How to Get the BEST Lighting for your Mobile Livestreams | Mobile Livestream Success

Checking my camera's probably a little bit too bright, plus you can see the reflection in my glasses. So what I tend to do is I tend to leave that off, and you can see the mild difference that makes as well.
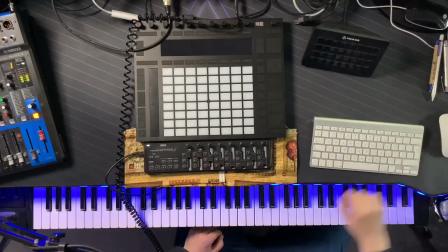If I'm using a top-down view, the same idea.
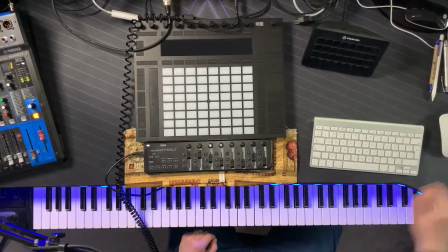I can then remotely control the light, and I can switch that on, and you can see it sort of lights a little bit better.
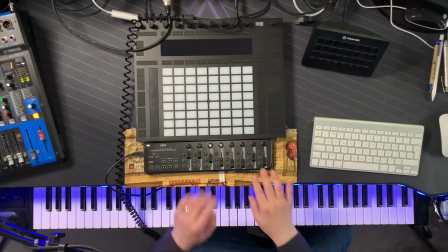But what I tend not to do is I tend not to like the reflection that it hits off these.
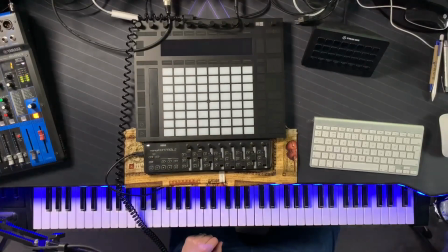So I tend not to have it on because I've got my more localized light as well. So we'll go into options and budgets and things, and after the live stream's over, I'm going to paste down in the comments a list of examples of equipment that you can then go and do and go and get to light your live stream as well.
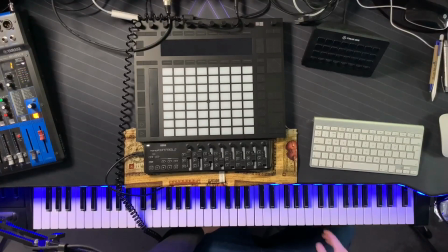Okay, so next we were talking about the fill light. Now the fill light is used to fill in the shadows created by the key light. So obviously you can see I've got a shadow here. Now I'm going to show you how I use my window to be and act as my fill light. As I say, in a few months' time, I'm going to try and improve that. So if I was to just walk over to the window and just open it slightly,
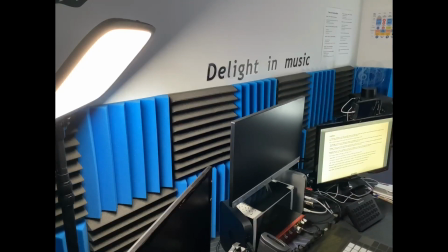you'll see how this will affect the live picture when I click back to my main face.
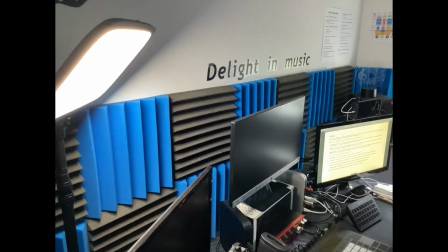So you see, by using that fill light from the window, you can see it's completely eradicated that shadow behind me. It's not as strong as it was before. You can see that I can still move around, and there's a little bit of shadow, but we can tweak that. We can tweak that with the main light. So if I was to just switch on the main light here, that might eradicate or might make it worse. So I mean, it's about toying and playing around with the lighting. But then using a fill light and too much light might overexpose your face as well, which is why I tend to sort of dull the light over on the right hand side, just so it's not too.
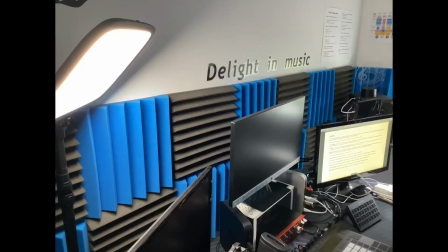But everyone will have their own use case scenario, and so we can do that. You can see as I close the blind, you'll see how a lot of the shadows in this studio will then disappear.
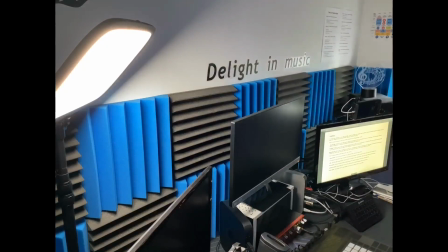Okay, so that looks good, and then we're back to normal. A bit more shadowy over here, so we just have to play around with that. I've actually lowered the light from the right hand side, your left hand side on the screen, because there's currently people collecting refuse and what we call bin collection in the UK. So we're really just checking that out as well. So if anyone's got any questions about the lighting that I use, then do obviously ask about that too. The next one we're going to look at is the backlight. Now the backlight is used to separate me from the background, okay? And it can be positioned behind me, and this is something I'm still toying with because I am streaming from quite a small space and the lighting that I've got is fairly low down. So what we'll do is we'll in a moment show you what that looks like behind me using this camera here, and you'll get a sense of what that looks like in a minute.
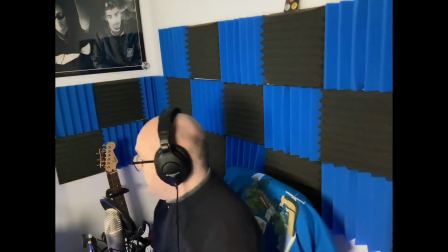So if I just very quickly show you over here, now you'll see behind me, you might not be able to see all of it, but if I just lower this,
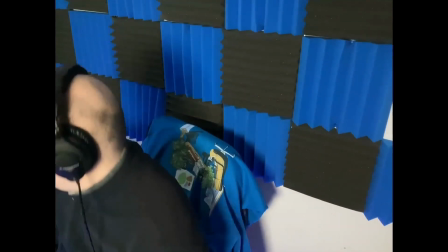you might see, although it's probably not very bright, but you might see if I just switch the main light off.
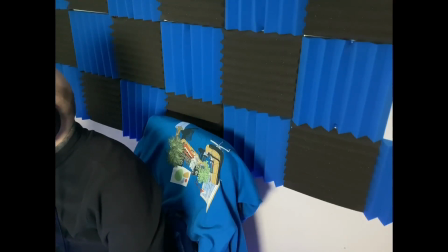If I do that now, you'll see behind me there's a little bit of a glow. And if I switch back to the main screen, you can see how much difference that key light makes when it's switched off. You can see there's a blue glow. Now my backlight is just a little bit of a blue light that I have on the floor, and I'm hoping to stick that light onto the wall to make that a bit more prominent, so I can then live stream and make different colors as well in different lighting situations. So put the key light back on, and then you'll be able to see that it's the similar light to what I use on this view here as well.
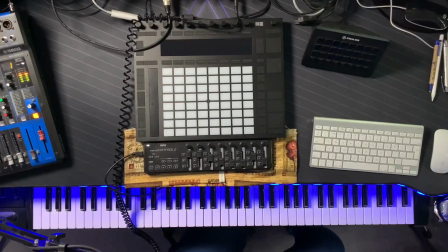So these are additional lights. These are just additional backlights and spill lights, as they would be called, to give your live stream a bit of extra depth and a bit of extra color as well.